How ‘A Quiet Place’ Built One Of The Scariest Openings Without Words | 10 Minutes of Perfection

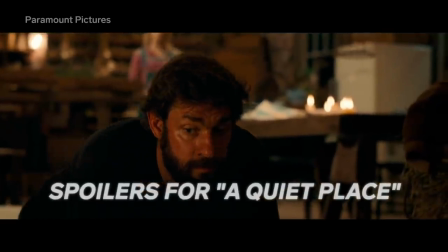0:00 How do you make a horror film that avoids sound?
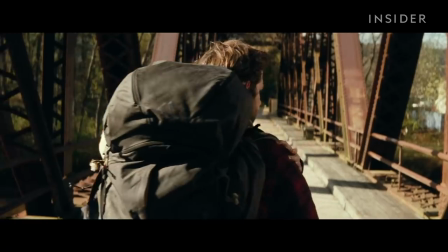0:04 Let's take a look at the opening of A Quiet Place to see how John Krasinski both establishes a world
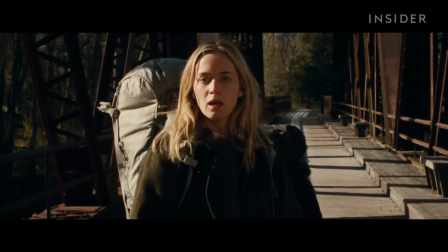0:09 and puts on a masterclass in tension building with one near-perfect 10-minute sequence.
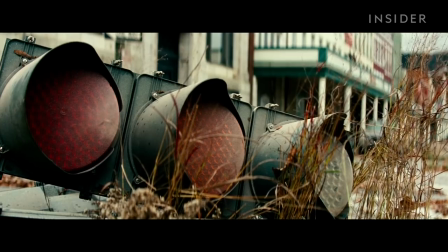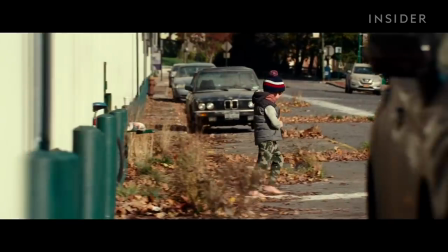0:23 With just one title card and four corresponding shots, Krasinski achieves the first role of an opening, establishing the world.
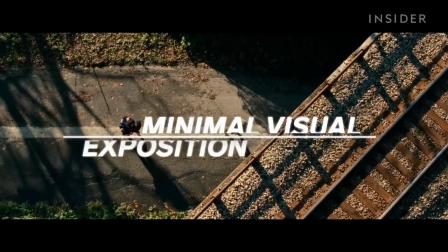0:31 And how A Quiet Place achieves this is through minimal visual exposition.
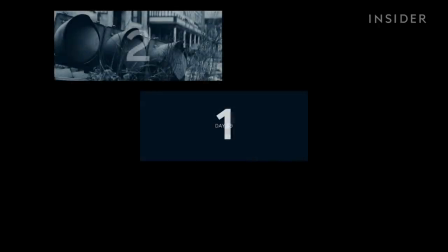0:36 Although they might seem pretty random, the five opening images actually tell you all there is to know about the world.
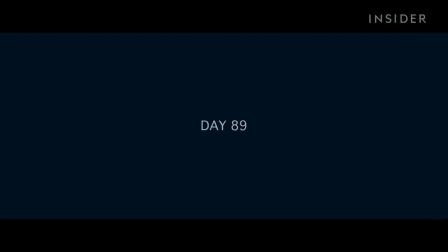0:43 The title card hints at a major event that has occurred before the film,
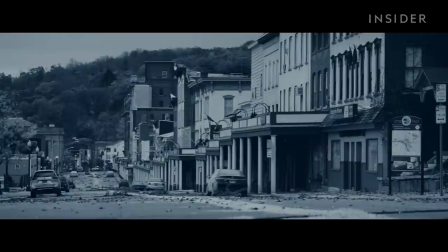0:47 and the next three consecutive shots affirm and establish the post-apocalyptic world.
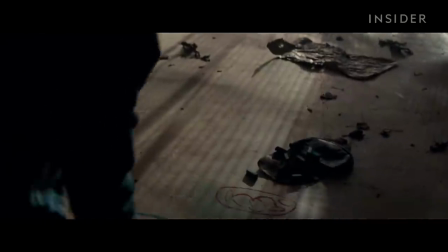0:54 In fact, these minimal visual expositions are everywhere,
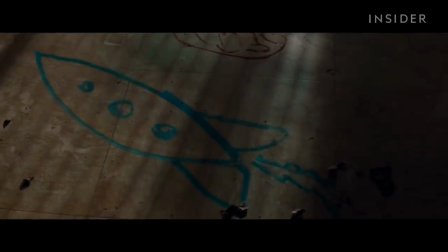0:58 from a child's drawing that hints at the creature's extraterrestrial origins, to a newspaper that explicitly states what the danger is.
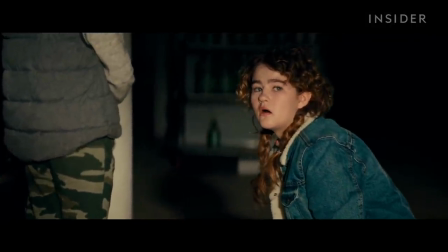1:07 Choosing to leave more out than in lends the film a sense of mystery, while offering the bare minimum of information to follow the plot.
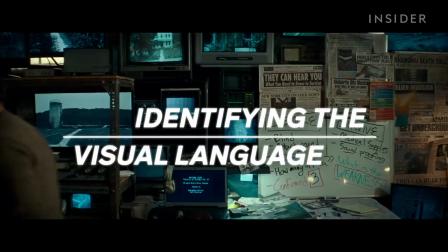1:15 The second role of an opening is identifying the visual language. Every film has a unique style and tone in which it tells the story.
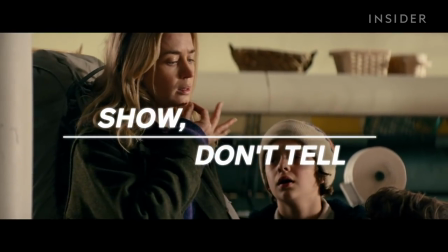1:24 In the case of A Quiet Place, that language is show, don't tell. This technique is most evident in the opening sequence mentioned prior.
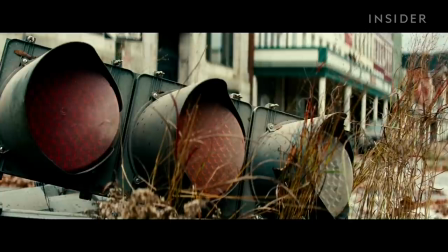1:33 The title card establishes a specific time frame, and the next three consecutive shots establish that law and order have collapsed.
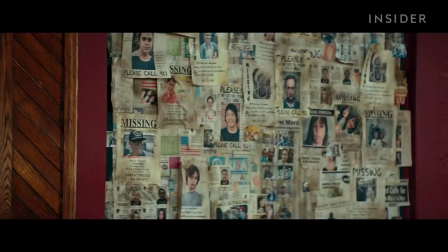1:41 People have abandoned their homes, and society is in ruin. Finally, a wall of missing people signifies that danger is still lurking in the corners.
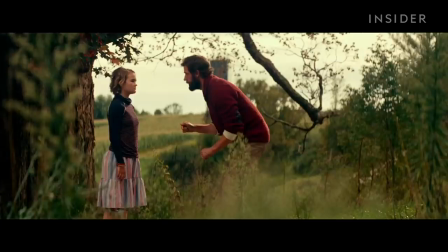1:50 Contrary to popular belief, A Quiet Place does not take inspiration from the classic silent films, but rather modern visual films.
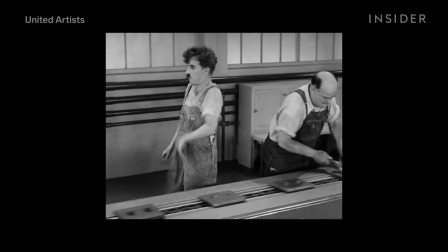1:58 While silent films that physically lack sound rely on exaggerated visuals, emotions, and movements to keep the audience's attention,
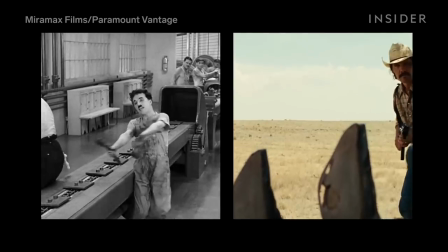2:07 visual films ignore the present sound to rely on simple yet precise shots and edits to visually convey information.
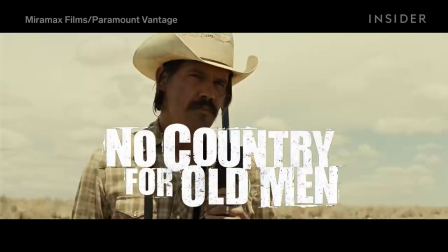2:14 Krasinski refers to two main sources of inspiration, the Coen brothers' No Country for Old Men and Paul Thomas Anderson's There Will Be Blood.
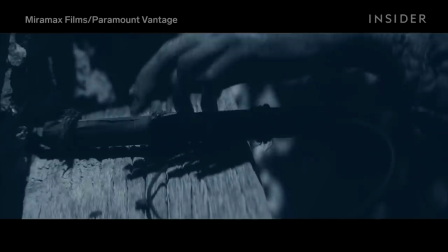2:22 The latter also features a 14-minute opening sequence with no spoken dialogue that can also be entirely understood without any sound.
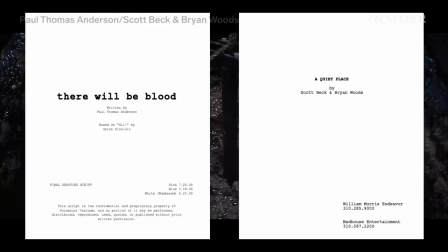2:31 Take a closer look at their respective screenplays and the similarities are even more obvious.
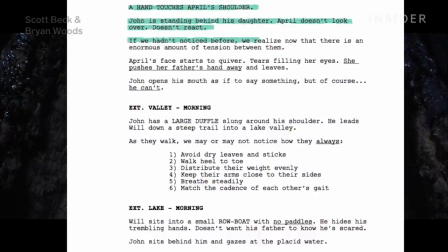2:37 Visual films rely on these long and specific scene descriptions that visualize almost everything,
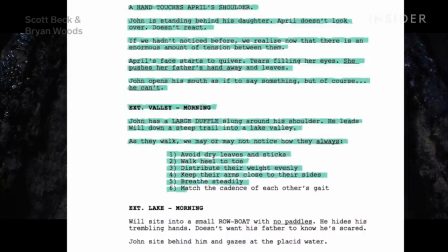2:43 from the props to the movement of the characters, the tempo of the edits, and even the direction of the camera.
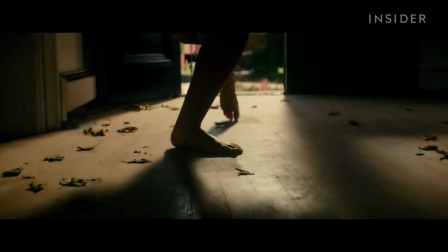2:49 This unique show-don't-tell approach can be identified everywhere.
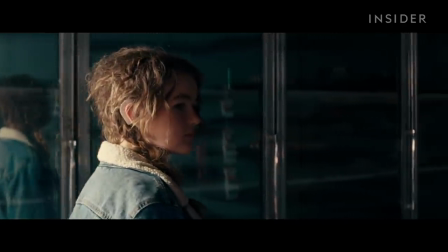2:54 Instead of having to explain the daughter's disability, all we need is a single close-up.
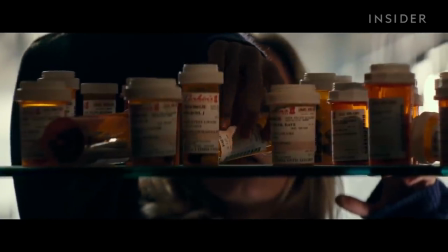2:59 Want to establish that making a sound can be dangerous? This is all you need to show.
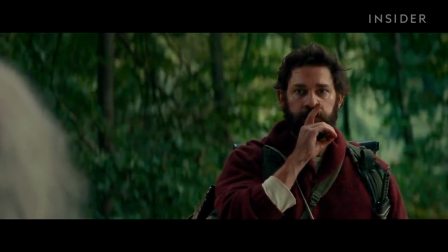3:05 This is also the reason why the film relies so heavily on reaction shots. More specifically, characters reacting to one another.
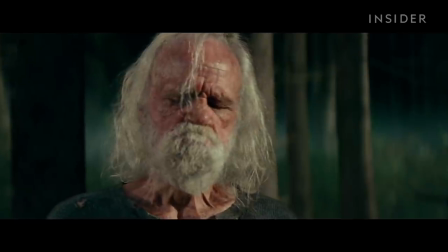3:13 While a line that clearly expresses a character's emotion might be more convenient,
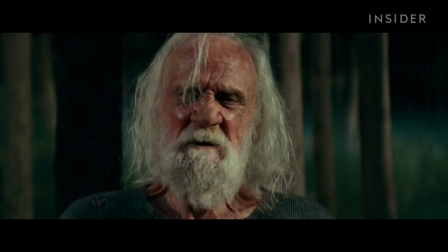3:18 sometimes a gaze or a change in expression can be enough to deliver it more convincingly.
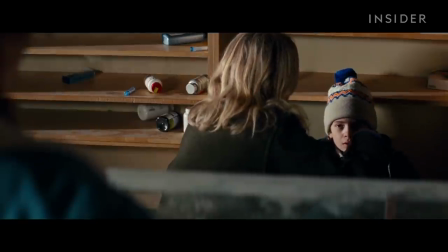3:24 In fact, the opening is chock-full of these reaction shots,
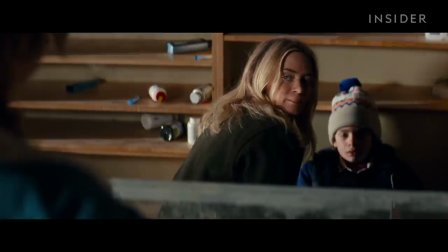3:28 which establish the relationship between the characters and convey a range of emotions like affection,
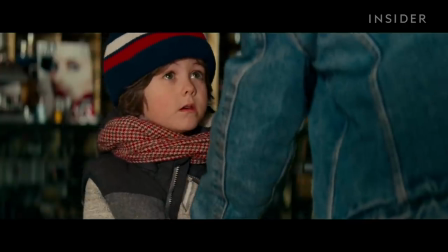3:34 sadness, fear, and ultimately, dread. Which brings us to the final and most important role of an opening, Engaging the audience.
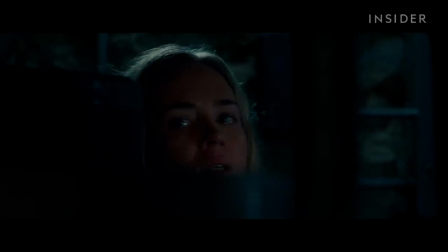3:44 In a horror film like A Quiet Place, that's usually achieved by scaring the audience.
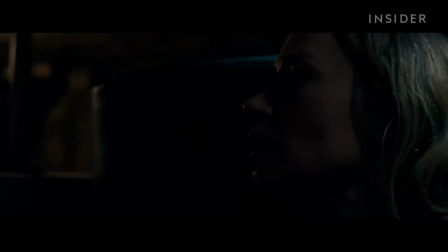3:49 Except this film has a crucial limitation in that department.
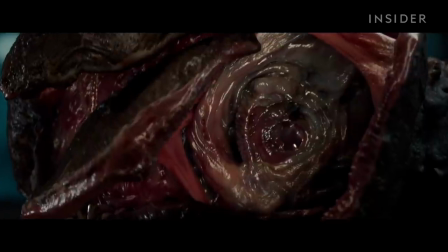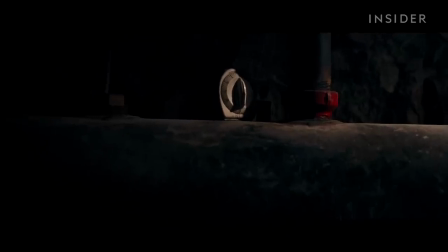3:59 Sound. Take any scene from a horror film.
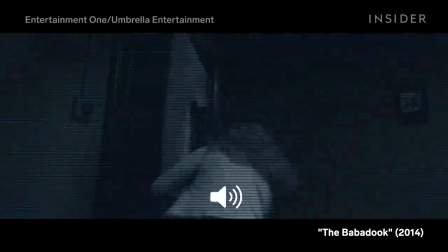4:06 And watch it without sound.